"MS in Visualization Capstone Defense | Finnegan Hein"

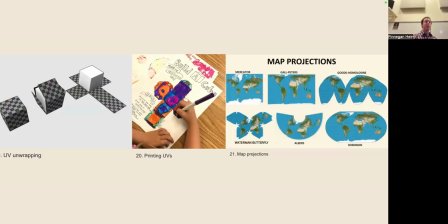11:08 I did this with the intention of eventually printing these UV maps out and texturing the models using alcohol markers.
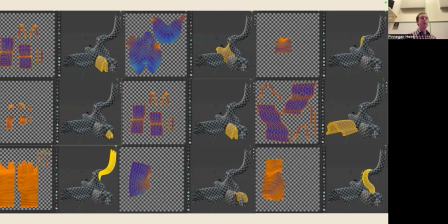11:17 For assets composed of multiple separate models, I made the UV shells proportional in size for consistency across the weight of the marker brush strokes.
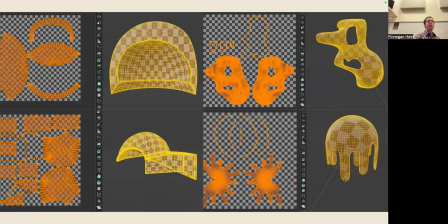11:27 However, for the rest of the models, I favored a larger UV shell over consistent proportions so as not to require as much precise penmanship.
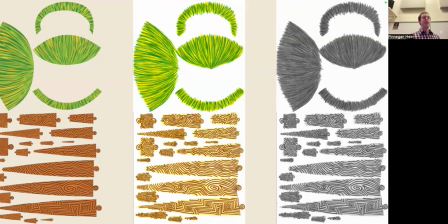11:39 Similar to the symbiotic relationship between the mycorrhizal fungi and the plant, this process is a marriage between traditional and digital forms of art. This approach opened the door for otherwise separate artistic processes to work together in aesthetic ways.
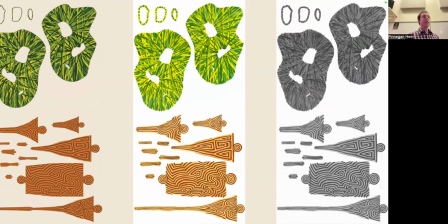11:55 Alcohol markers are an additive medium, meaning values can be layered from light to dark, but not the other way around. I utilized digital painting software to create the base color designs, so I was free to layer light and dark values over each other in interesting ways. So that's what you see here on the left side.
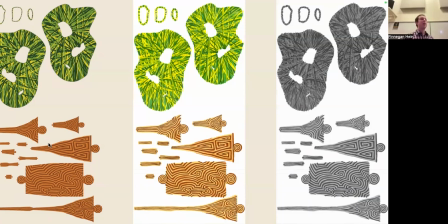12:14 All 80 UV tile designs were printed at 12 by 12 inches with the UV shells often filling most of the space.
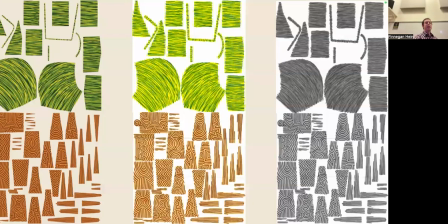12:23 I used a light box to transfer these printouts onto multimedia paper, but there were multiple limiting factors to my process, one of which was that the larger UVs meant more ink needed to be applied to the page, which meant that I ran out of ink more often.
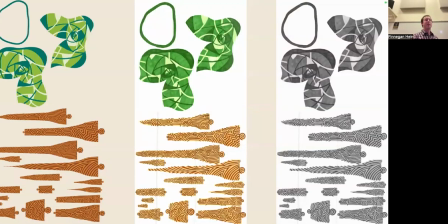12:40 Interestingly, the most successful moments in the final base color textures were the locations where the ink was close to running dry. These were the moments where the alcohol marker process was most apparent and resulted in the sketchbook quality that I was aiming to achieve. So this one was one that I chose specifically because you can see
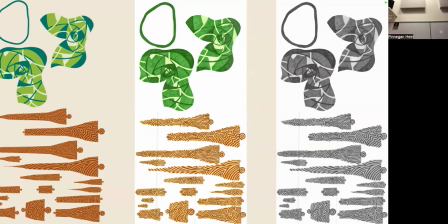12:59 the ink is slightly running dry and you can see these brush strokes, I guess, these marker strokes.
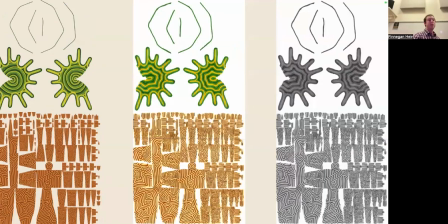13:09 I treated each UV texture as its own piece of art, so each piece demanded a full amount of attention. I paid an equal amount of attention to detail to all of these UVs, whether it was a hero asset or a background asset.
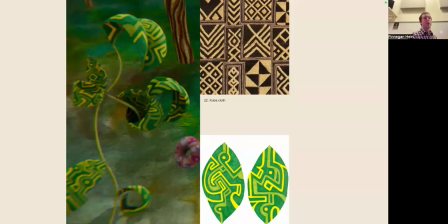13:24 For some of the patterns, I drew inspiration from African textiles, particularly Kuba cloth, which is a traditional fabric from the Democratic Republic of the Congo.
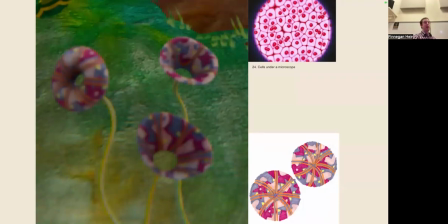13:35 And many of the textures have patterns that resemble cellular forms, regimented networks, and searching lines that create a unity between the story and the visuals.
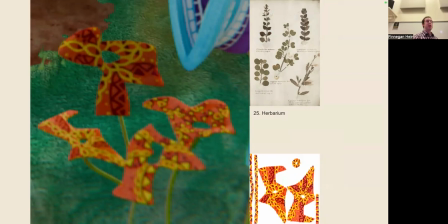13:46 Each marker texture became its own engaging piece of art, reminiscent of an herbarium, where plants are preserved and reduced from their natural way of existing in three-dimensional space to a flattened representation of itself.
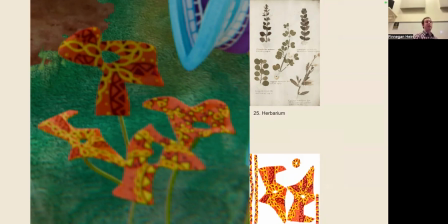13:59 The resulting art was 3 times removed from its original source, and each one became an extreme abstraction of life.
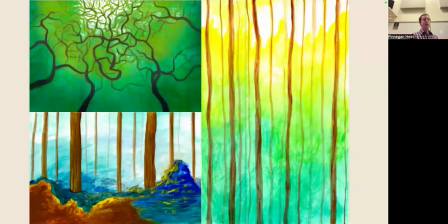14:08 I used watercolors to paint the backgrounds, ground planes, and less complex assets, which is a process often implemented in early animated films. Because these are flat planes, I added perspective and atmospheric depth to create the illusion of space,
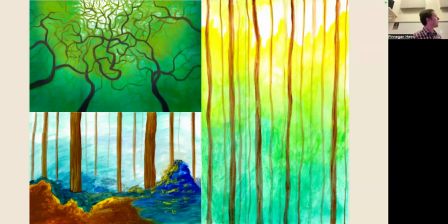14:25 and this was enhanced by defocusing the backgrounds in the scene. When completed,
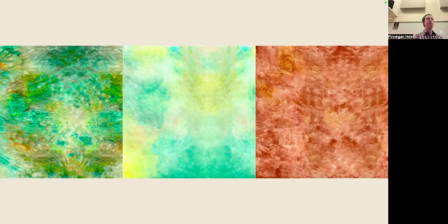14:32 I scanned each page into the computer at 1200 dpi to maximize resolution and oriented the scans to fit the UVs of the models. Finally, I brought the textures into Blender and applied them to my 3D models.
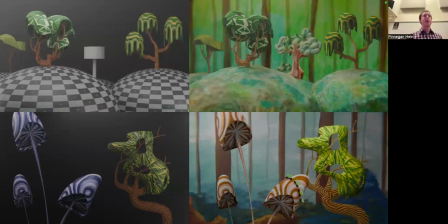14:46 Once I had models and textures, I could begin to set dress the environments and revise my compositions. The left side shows how digital painted assets looked when applied to the models, while the right side features the handmade textures.
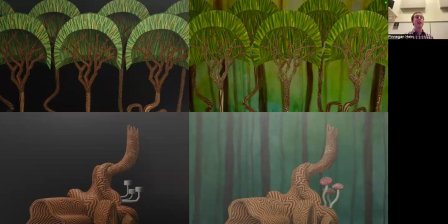15:03 These side-by-sides show that the textures would not have been effective if I had stopped at the digital painting stage. Turns out there's no more effective way to make something look like a sketchbook than to sketch it by hand.